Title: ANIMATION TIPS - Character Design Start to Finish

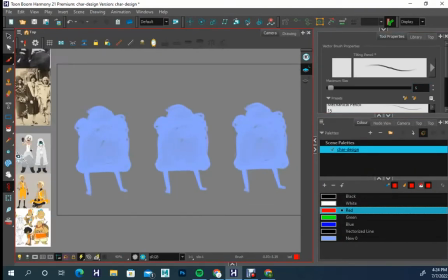(4:06)
So all I did was I pasted this down, and I like to use Harmony to design because I know that in theory,
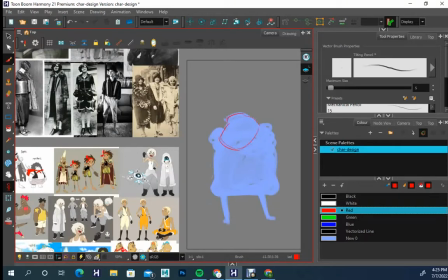(4:13)
if this is a 2DS project, there's a great probability that it'll end up being animated in Harmony.
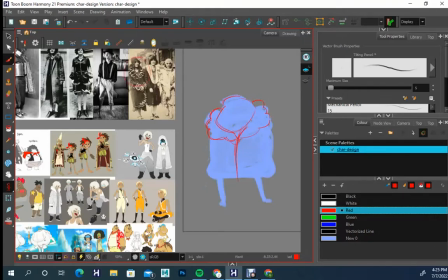(4:19)
So I start with my silhouettes, and then I start thinking about designing inside of those silhouettes.
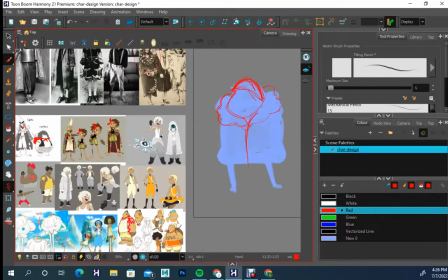(4:26)
So I use the picture reference, and I try to use that as much as possible to inform what I want to do design wise.
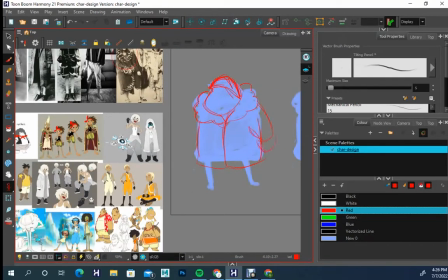(4:34)
The important part about when you're designing characters is
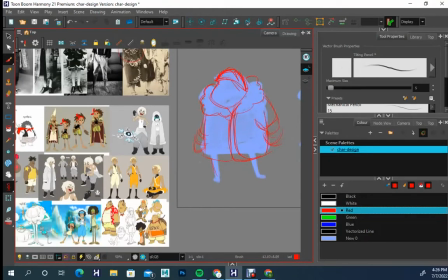(4:39)
that they don't have to be right the first time you draw them. They don't have to be correct.
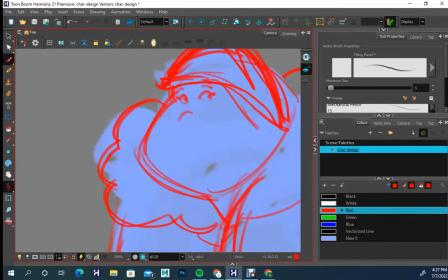(4:45)
And you have so much flexibility and freedom in your proportions that you can smush, move things around, explore different avenues.
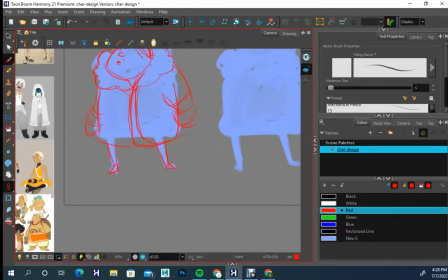(4:53)
And, you can look at it and say to yourself, like, ooh, I like some of what's going down there,
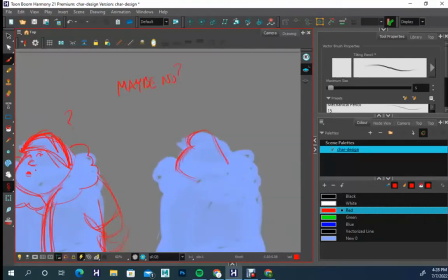(5:01)
but it feels a little bit too generic, or it doesn't quite feel feminine enough.
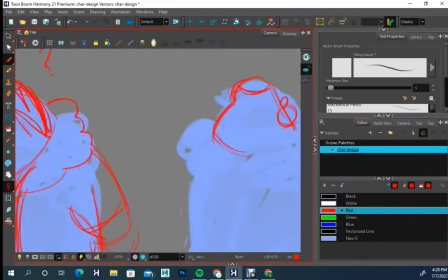(5:08)
So I'm going to go a different direction.
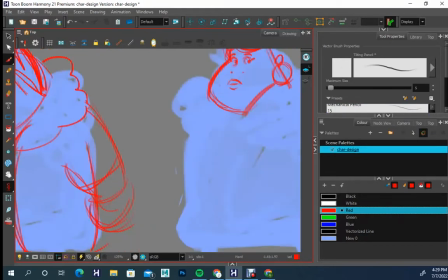(5:11)
And even if you start with a specific silhouette, you're not locked into like, this is the silhouette.
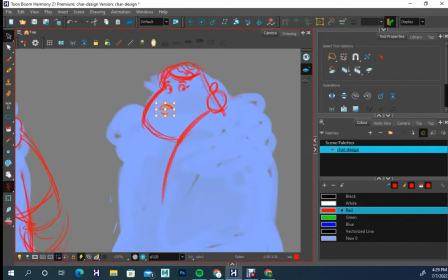(5:17)
I can't do anything outside of that. It's to your benefit to, when you see things in the process of designing,
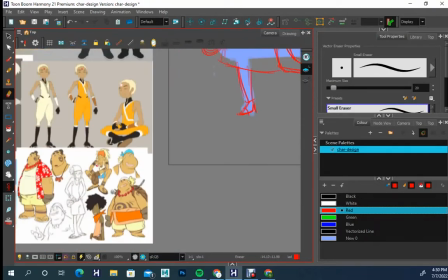(5:26)
that if it's just not working, that you feel comfortable saying, this is not working, I need to go a different direction.
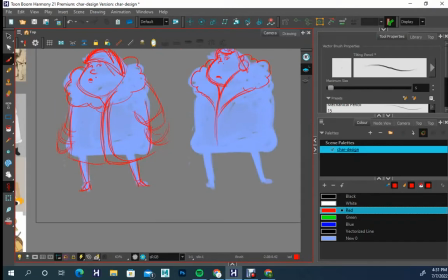(5:35)
Even if you've worked out some of what you want to do silhouette wise, that you look at it and you're,
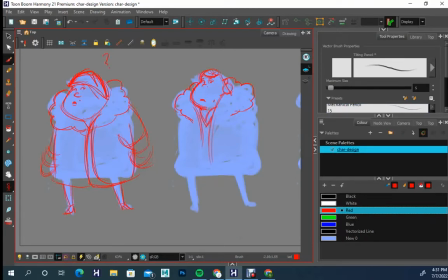(5:40)
throughout the whole process, you are designing, you are making decisions, you are making choices, and you got to feel comfortable with the idea that,
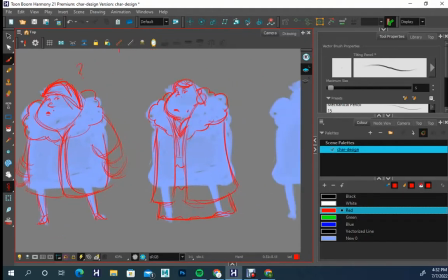(5:52)
even with my shape silhouette design, like maybe I'm not quite where I need to be design wise.
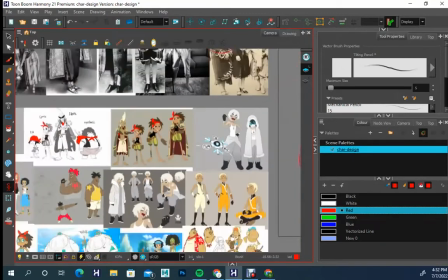(5:59)
And you keep exploring, and then even just, go back and look at your reference and look at elements that you thought were interesting,
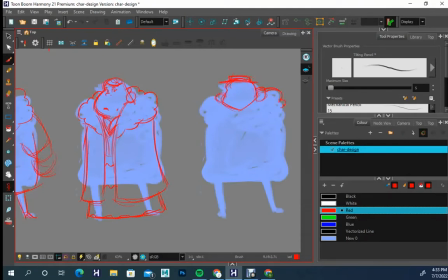(6:08)
fun, compelling, and say, how can I incorporate those elements to plus the design of this character?
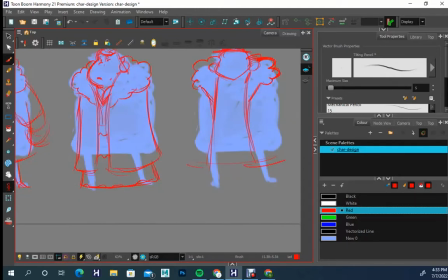(6:15)
So a lot of this is just, it's drawing, looking at,
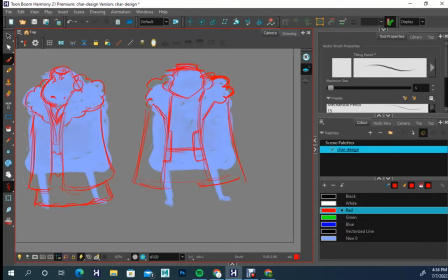(6:20)
okay, I like the idea of those canisters, but I was like, it's just not,
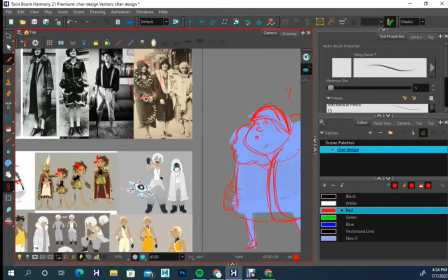(6:25)
visually it wouldn't work in a more stationary position.
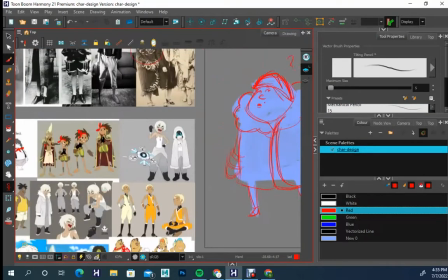(6:32)
When I, ideally, I would probably add that in later. But I thought to myself, if this character does have some,
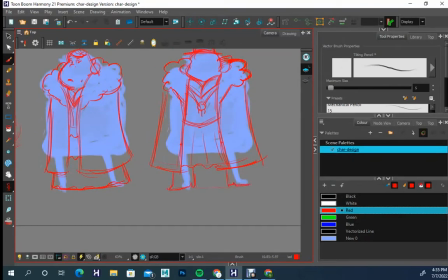(6:40)
like every once in a while, that she'll potentially use her feminine wiles.
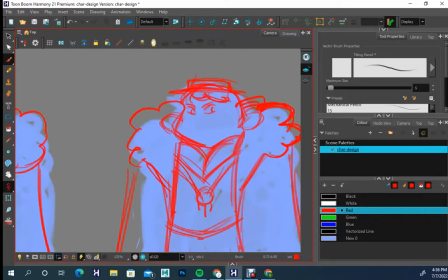(6:46)
So that's the only reason that, she has large breasts, is to play with that mechanic of, her being, this sort of really strong character, but
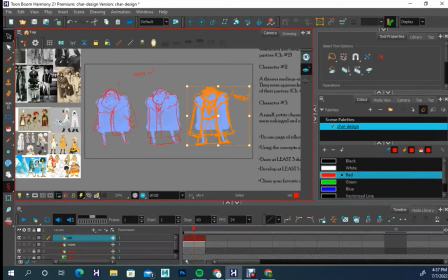(7:01)
using the most minimal amount of quote unquote sex appeal when absolutely positively necessary, right?
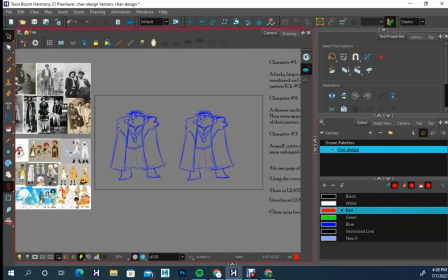(7:12)
And it's not, I don't think that's ever just reserved for feminine characters.
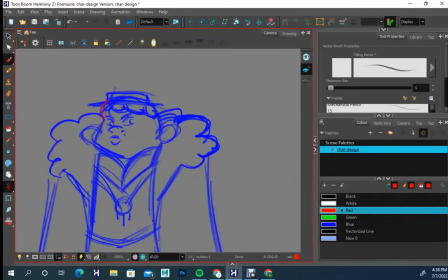(7:17)
It's potentially something that a male masculine character can do as well.
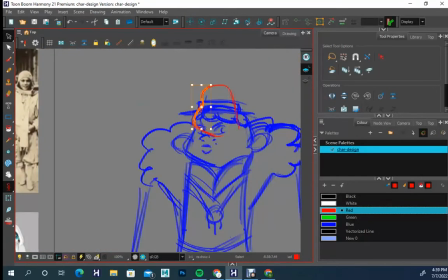(7:23)
It is not to genericize and say, oh, I'm just gonna, sexualize his character.
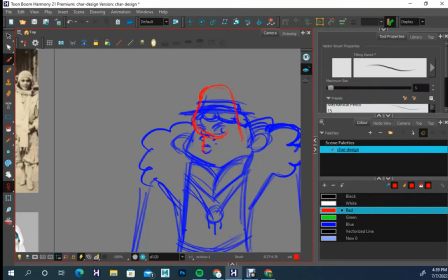(7:29)
But the reality is that there's a high likelihood that
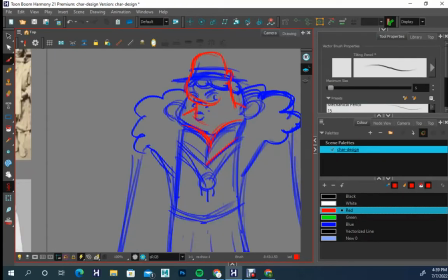(7:36)
a heavy set character could potentially have large breasts. So if you look at this and you go, this guy's just making large breasts just for the sake of doing it, it's not.
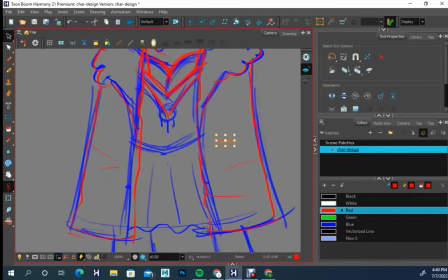(7:47)
There is thought behind it, and you can see that for the most part, like she's very reserved.
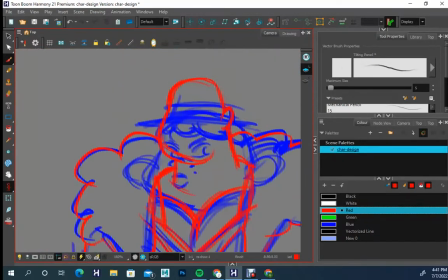(7:54)
There's a lot of cover. You don't even see her arms, which potentially that would be the idea for this.
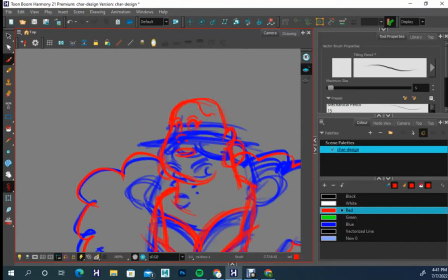(8:02)
I thought it would be very cool that if she ever really has to get into it,
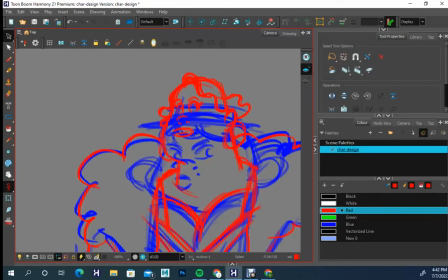(8:07)
that she can, kind of do the superhero esque reveal where she throws off her basically her fur cloak thing.